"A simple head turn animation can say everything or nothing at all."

Today I'm gonna talk about a take, a small animation, around 3 seconds, with character who will change his emotion and slightly turn in a perspective. So I will explain my technique, how I do animation like this, and I can also answer your questions.
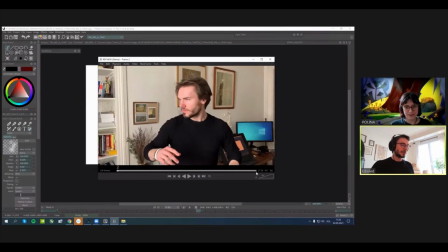Like I said, I have two poses, like this one and this one, let's say. I need second one, this one. So we start with the most contrast poses, yeah, in animation, like a keys.
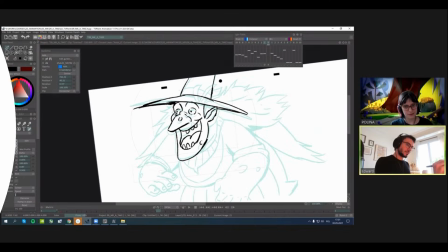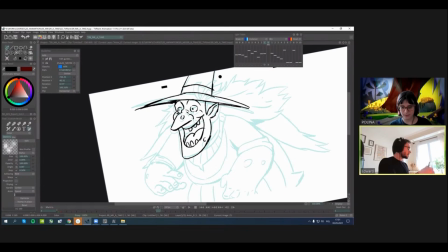So here we're gonna use a little bit of stretch.
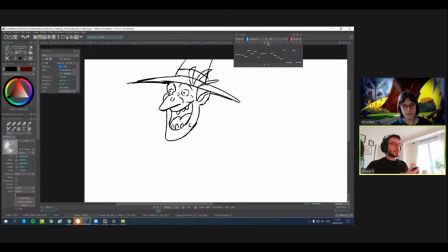So in general, in all of animation, we used to how to say, jump between stretch and squash animation. It's just to give to our animation a bit of life as well.
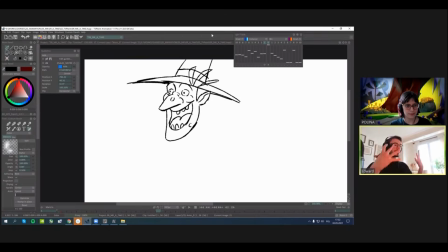So here it's like an excitement. Yeah, it's like maybe she found some idea.
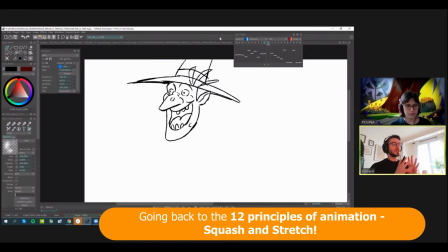So this is gonna be a bit of stretch. We're not talking about stretch like in Looney Tunes, right?
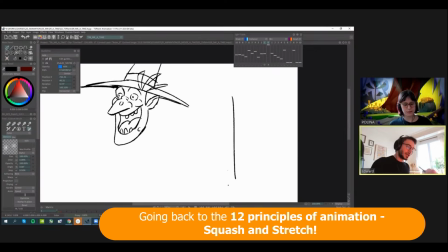Like if it's stretch, it's like a really stretch, right?
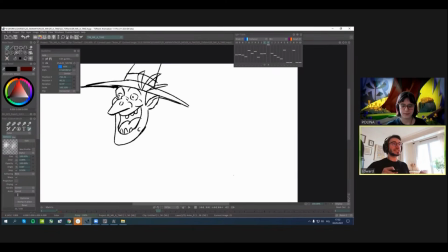It could be just maybe some emotion, yeah, like this could be squash, yeah, this could be stretch.
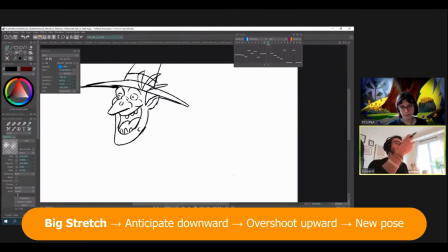We don't have to really stretch the character.
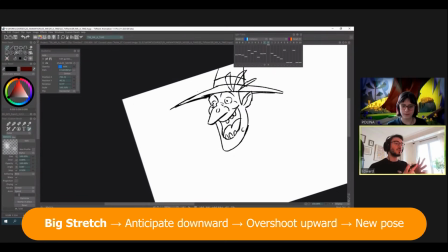It's just how all pose is filled.
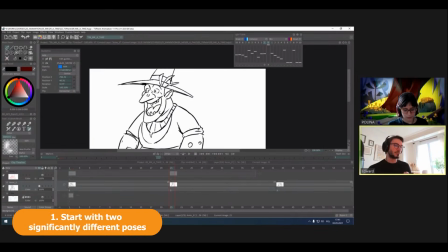I do the most contrast poses, and then I will do breakdowns,
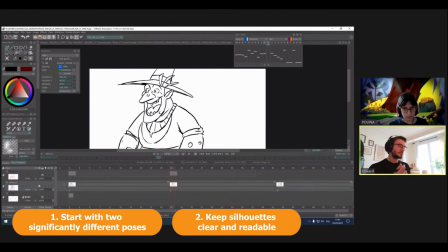additional keys that will help me to create a nice movement,
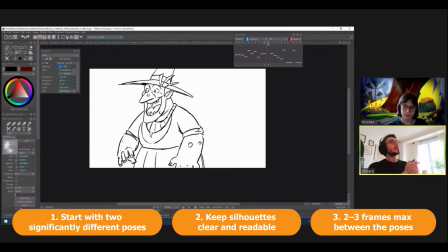like I would say acceleration, yeah, for example, and nice arcs,
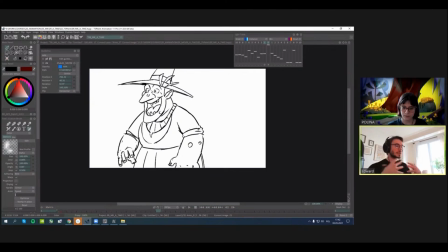like some asynchronizations in some parts. For now, just the keys, just like a roadmap.
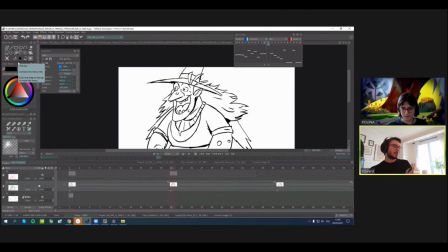And now I will do a breakdowns. For me, I like breakdowns because it do the job. Yeah, it makes animation looks very interesting.
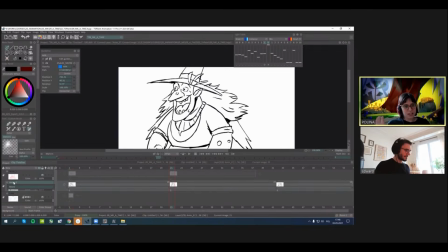So yeah, it's animation actually, because those story keys can be used from storyboard or can be drawn by artists, like illustrations, and yeah, what makes animation,
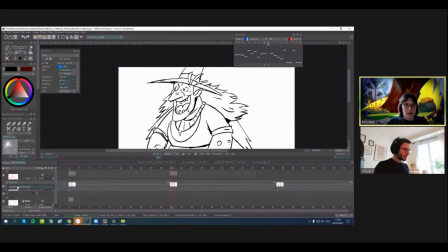all the in-betweens and the breakdowns and all the other difference.
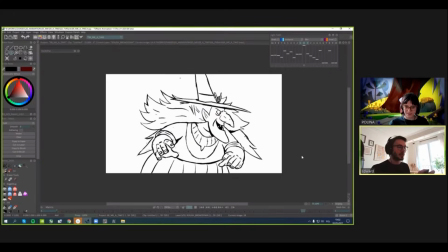What difference between breakdowns and in-betweens?
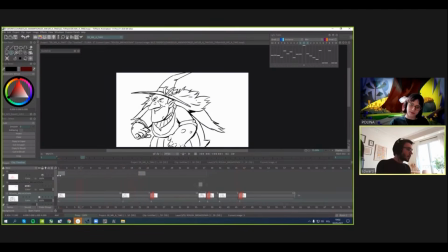Okay, first of all, the most important keys, it's of course main keys. Yeah, it's like
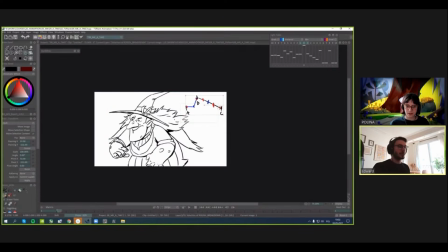a legs of our, I don't know, chair.
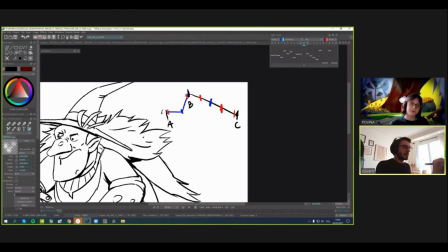Let's say this is a main keys, like black ones. So for it's gonna be very rigid if we're gonna keep only these keys. So we're gonna need another keys, another levels of keys. Yeah, level of keys. It's gonna be breakdown.
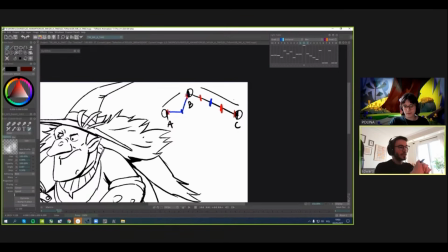Breakdown is a very important key that adds timing,
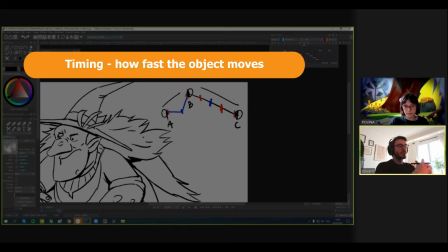spacing, and most of all, it's arcs.